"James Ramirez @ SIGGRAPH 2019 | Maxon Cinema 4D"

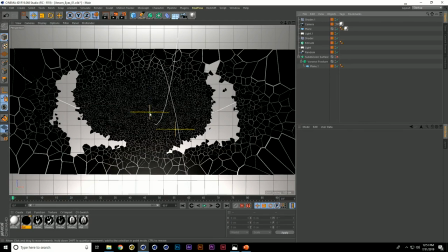So what's cool about this is that I kind of have this like really nice density towards the center where it feels like there's a lot of fragments and towards the edges it kind of gets some uh bigger and it kind of feels like you're kind of focusing the eyes towards the center while you're looking at this composition so i'm going to open up a new scene and i guess i should say that you know it's just using like
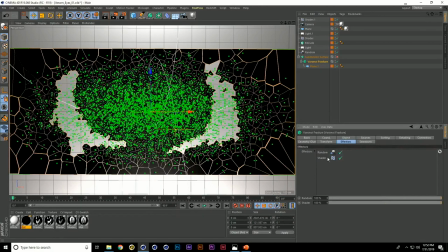two since it's a mo graph you can use effectors on it and i'm just using a random and shader effector to kind of drive this effect so
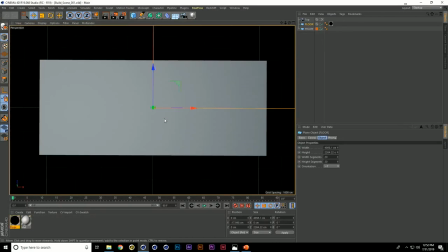i'm going to look at it in new scenes so we can just kind of walk through what that looks like so here's the same thing i was working at a 2048 by 858
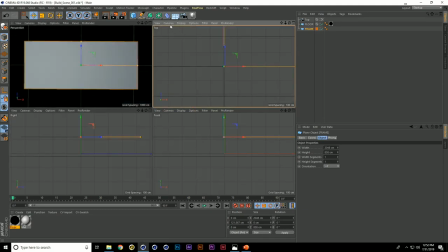aspect ratio so i created my plane at that size and then let me switch so i can keep that switch
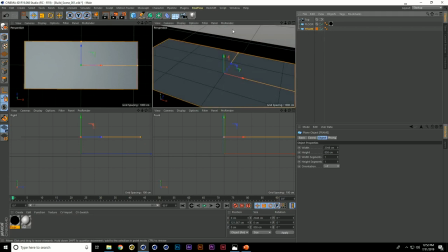garage shading with lines and then that's my frame that's the scene and then i'm going to create a mo graph veroni
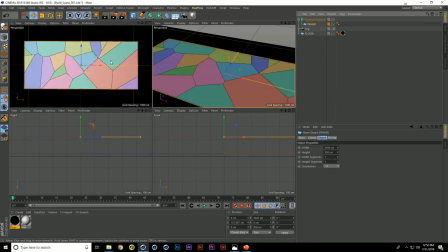fracture i'm going to drag my frame into there and instantly we kind of get some feedback of what's happening so if we look at the object it's by default it's colorizing the fragments just so you can see what information it's doing I don't need that we're gonna you
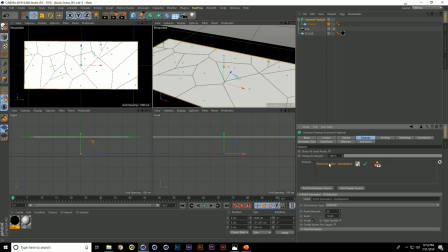know do our own thing so let's turn that off but if we go to sources you can see that it's automatically added a point generator and it's distributing that evenly across the surface through uniform so we could increase this and we would get more fragments the since again like I was trying to control that
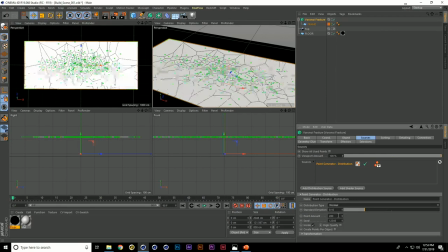density and keep it more central I found that if you switch this to normal it is looking towards the center of your object and the plane in this case and it's concentrating that and it's leaving all of the bigger fragments outside the along the edge and so you could also do inverse normal if
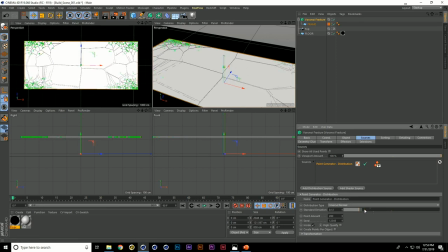you need to do that where it's kind of doing the opposite and then there's also this deviation where you can control like how you know wide or concentrated that is so it's fun I like the default value and I'm gonna keep it at normal and then so the next step is like okay how do we start making this look like you know the image that we want well since it was all like texture based we're gonna add a shader
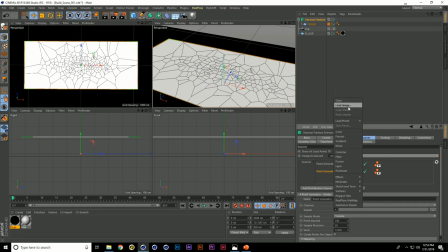node and on that shader node we're gonna add our texture so it's we're gonna go to our image we're gonna go up here
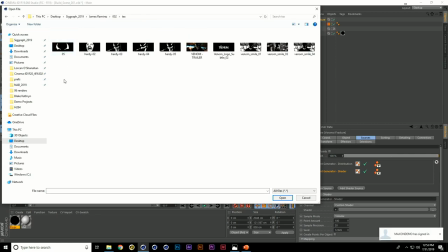and so at the time like I didn't really have anything to use it was just a trailer so I went and did a bunch of screen grabs from the trailer
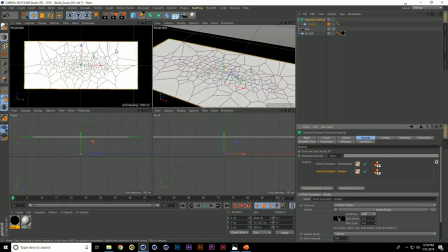and we'll just grab we'll just grab this screaming version of him nothing has changed but if we go down here to the sample mode we can see that it's set to volume we're gonna set it to surface and we're gonna turn off this other point generator for now just so we can see
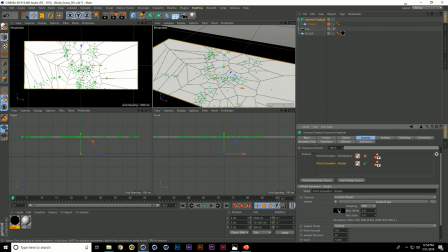what exactly what it's doing so now we're starting to see that it's starting to do something but it definitely doesn't look like our image.
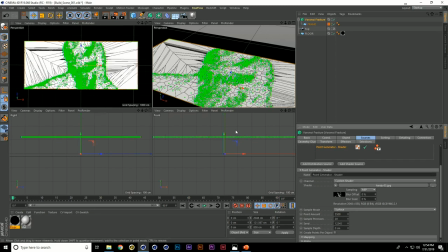So maybe if we just increase our amount, let's say like 3,500, we'll just throw a lot of fragments at it, you can start to see that the image values, the black and whites,
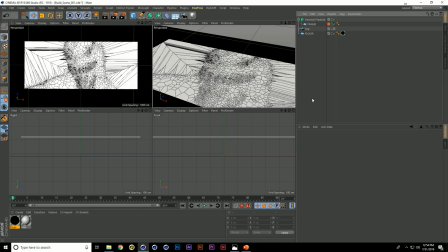are starting to dictate how that object is getting fragmented. But as you can see in this case, we were trying to stay away from webs and this looks like webs.
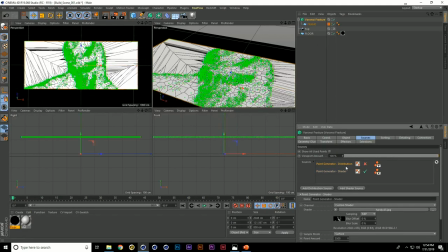So that's not a good thing. So that's kind of why I ended up keeping up this initial point distribution on, because it helped break up those negative spaces where my image was black and so I just wanted to make sure that there was something out there so you know you could play with this and kind of figure out
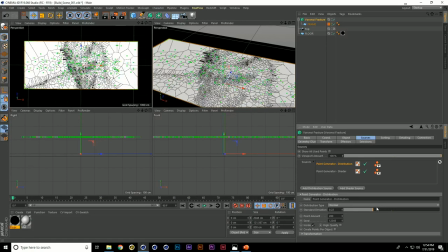like oh well most of those fragments are on the outside so you can kind of play with that scale and figure out where it's gonna work best for you so this is looking interesting it still isn't exactly what we were looking for and also there's kind of like a little bit of a
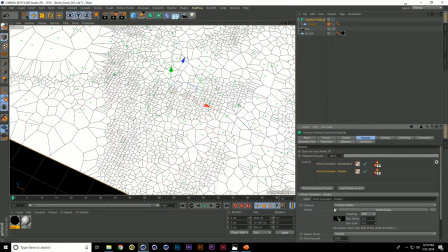weirdness to how it's creating those fragments so we can also look go into our shader and affect the sample precision so if we increase
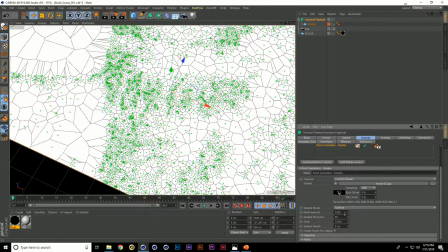this to maybe like 60 and I'm gonna lower this just so we can make sure that we're fast because it is a lot of fragments. That kind of gets rid of a little bit of those like straight lines that were occurring and then we can start getting this more organic effect that we're looking for.
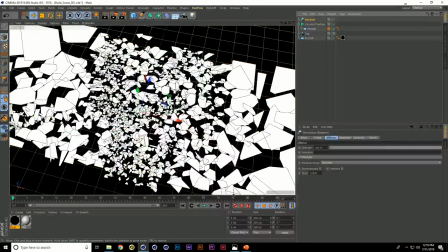Now the next thing that we want to do is add an effector. We're gonna do a random. Obviously that is not what we want as by default it's affecting the position.